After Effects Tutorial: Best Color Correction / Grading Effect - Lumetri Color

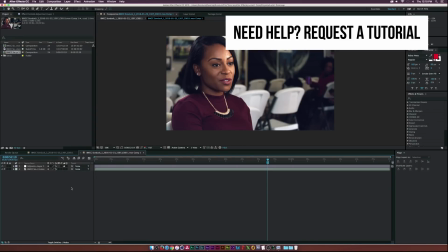6s
Hey, what's going on, Internet? Josh Noel from SonduckFilm. So today we'll be talking about Lumetri Color, which is a new feature in After Effects. So it came out in the new update for 2015.3.
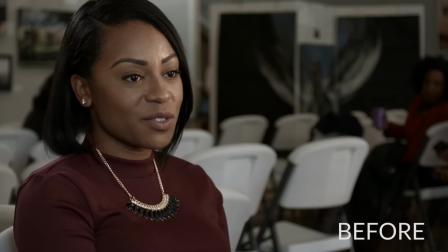18s
So we'll be taking a close look at it, and I believe it's basically the only color correction tool you really need in After Effects because this thing is awesome.
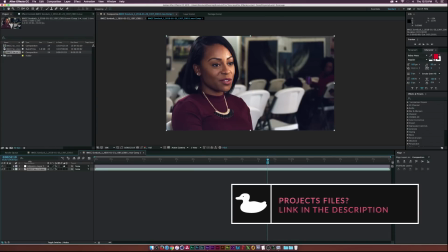26s
So let's go ahead and let's see how we can use this thing. So I'm gonna start from scratch here. Let's go ahead and go up to Effect, Color Correction, Lumetri Color.
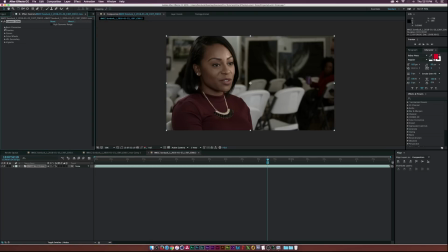34s
And let's go ahead and open up the basic correction panel. And as you can see, we can add some LUTs and some other cool parameters are in here, but let's go ahead and not even worry about the LUTs. If you have your own LUT, you can go ahead and import that. But here we have some cool parameters.
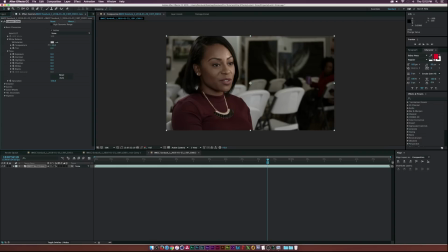52s
Let's go ahead and maybe lower down the temperature because it's a little bit warmer than it should be. And then maybe just expose this up a little bit because it looks a little underexposed, or it could be exposed just a little bit better. And then let's see, maybe we can touch up the contrast a little bit so we can start breaking away our black points and our white points.
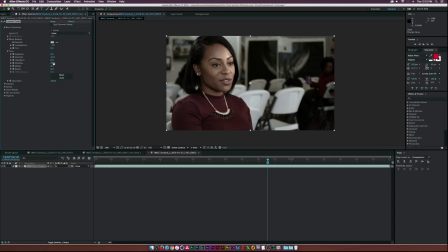71s
And then here, maybe the highlights are a little bit too warm for me, so let's go ahead and lower that down. And then maybe raise up the shadows a little bit because it's a little too dark. And then maybe go ahead and maybe touch the blacks just a little bit.
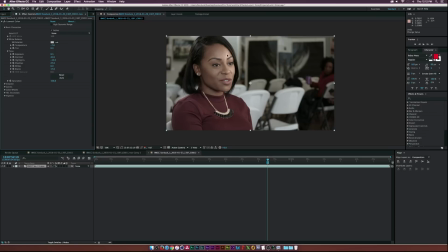88s
So as you can see, Lumetri Color allows us to basically mess with our white and black points and really balance out our image and kind of get a good start, because this right here is actually a good starting point. Everything is exposed nice.
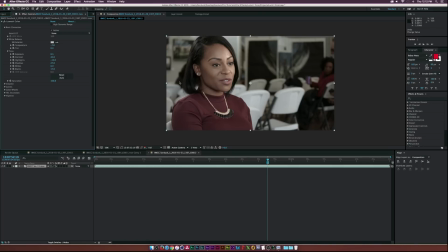101s
Nothing looks blown out, or nothing looks, you know, clipped in the shadows. But another tab I want to look at is the creative tab.
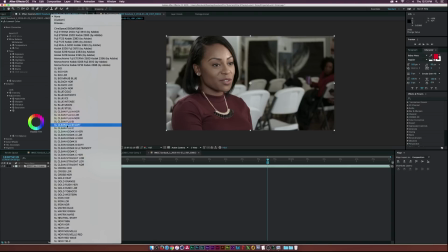108s
And this is really cool because you can add some preset looks. I'm not a big fan of using preset looks.
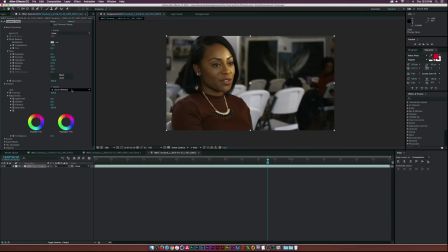114s
I like building my own grades and stuff like that.
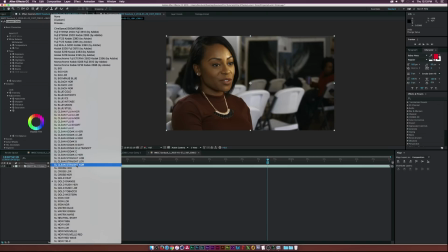117s
But you can look at this with your own footage, and you can definitely build some awesome stuff with the looks panel.
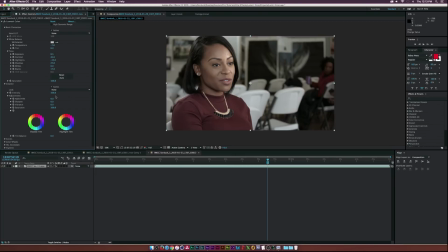123s
So let's go ahead and take a look at the faded film property. And I love this effect because it kind of adds like a low contrast filter to your clip, and I think that's really awesome.
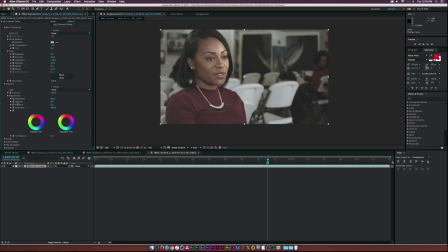135s
So the next effect, sharpen, and I really think they did a great job of implementing this sharpen effect because it doesn't look grainy when you punch it up pretty high.
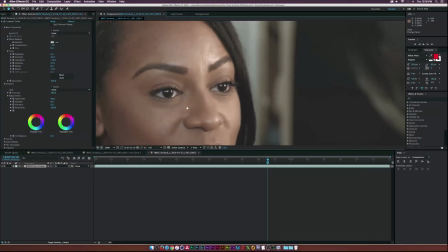143s
And if we zoom in here, so take a look at the eyes here, and we'll say we want to put up to like 50.
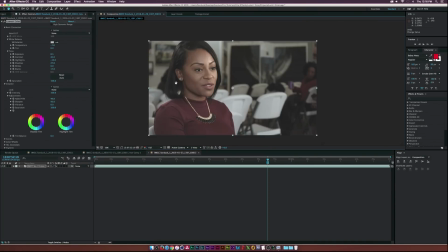149s
It just looks, you know, so good. It makes it look like, you know, everything pops out a little bit more, at least what's in focus. So that's pretty awesome. And then they added vibrance, which I think is awesome. I love vibrance. Especially like using it in Lightroom, but let's go ahead and crank that up just by a little bit. And
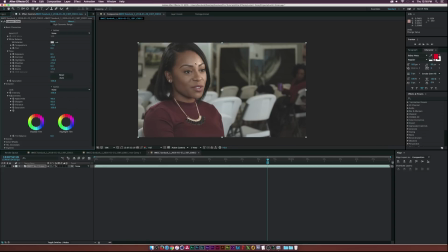168s
man, it just does a little bit, but our image doesn't have a lot of contrast to it. So anyway, that looks pretty good. Okay, so that's pretty much it for these basic controls.
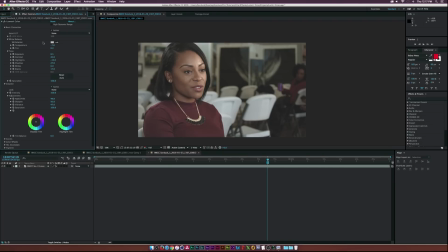179s
Now let's go into HDR mode, and I'm not gonna touch it here because some properties will go away and kind of mess with all the work we just did. So I'm gonna go ahead and close this up, and then I'm gonna go create a new adjustment layer by going to Layer, New, Adjustment Layer.
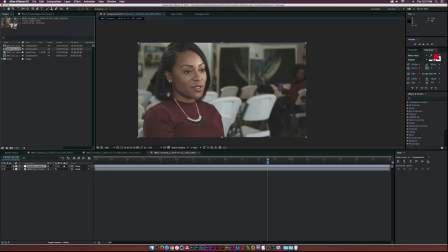196s
And then I'm gonna go to the Project window. Actually, you know what? Let me just apply the effect real fast. Let's go to Color Correction, Lumetri Color, and enable High Dynamic Range. And then this little thing pops up where it says you gotta set your bit depth to 32.
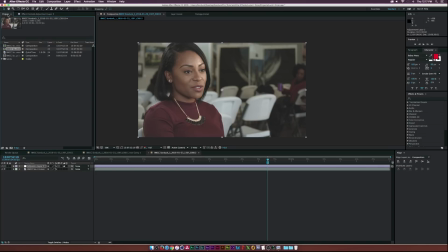210s
So let's click OK on that, and then let's go to Project, and where it says BPC. Where it says depth, go to 32 bits per channel float, and we will click OK. And then now we go back to the effect here,
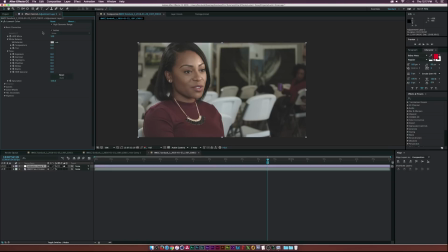228s
and you see the creative tab goes away, and then our ability to import LUTs goes away as well. So that's all cool. So now we can kind of go here and mess with the with our image and have HDR mode enabled.
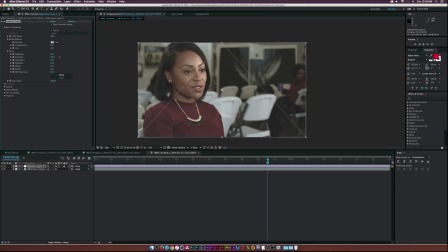243s
So let's go ahead and jump up the contrast a little bit, since now our image was flat, and now we can kind of make it look interesting. So maybe I'll punch that up really high.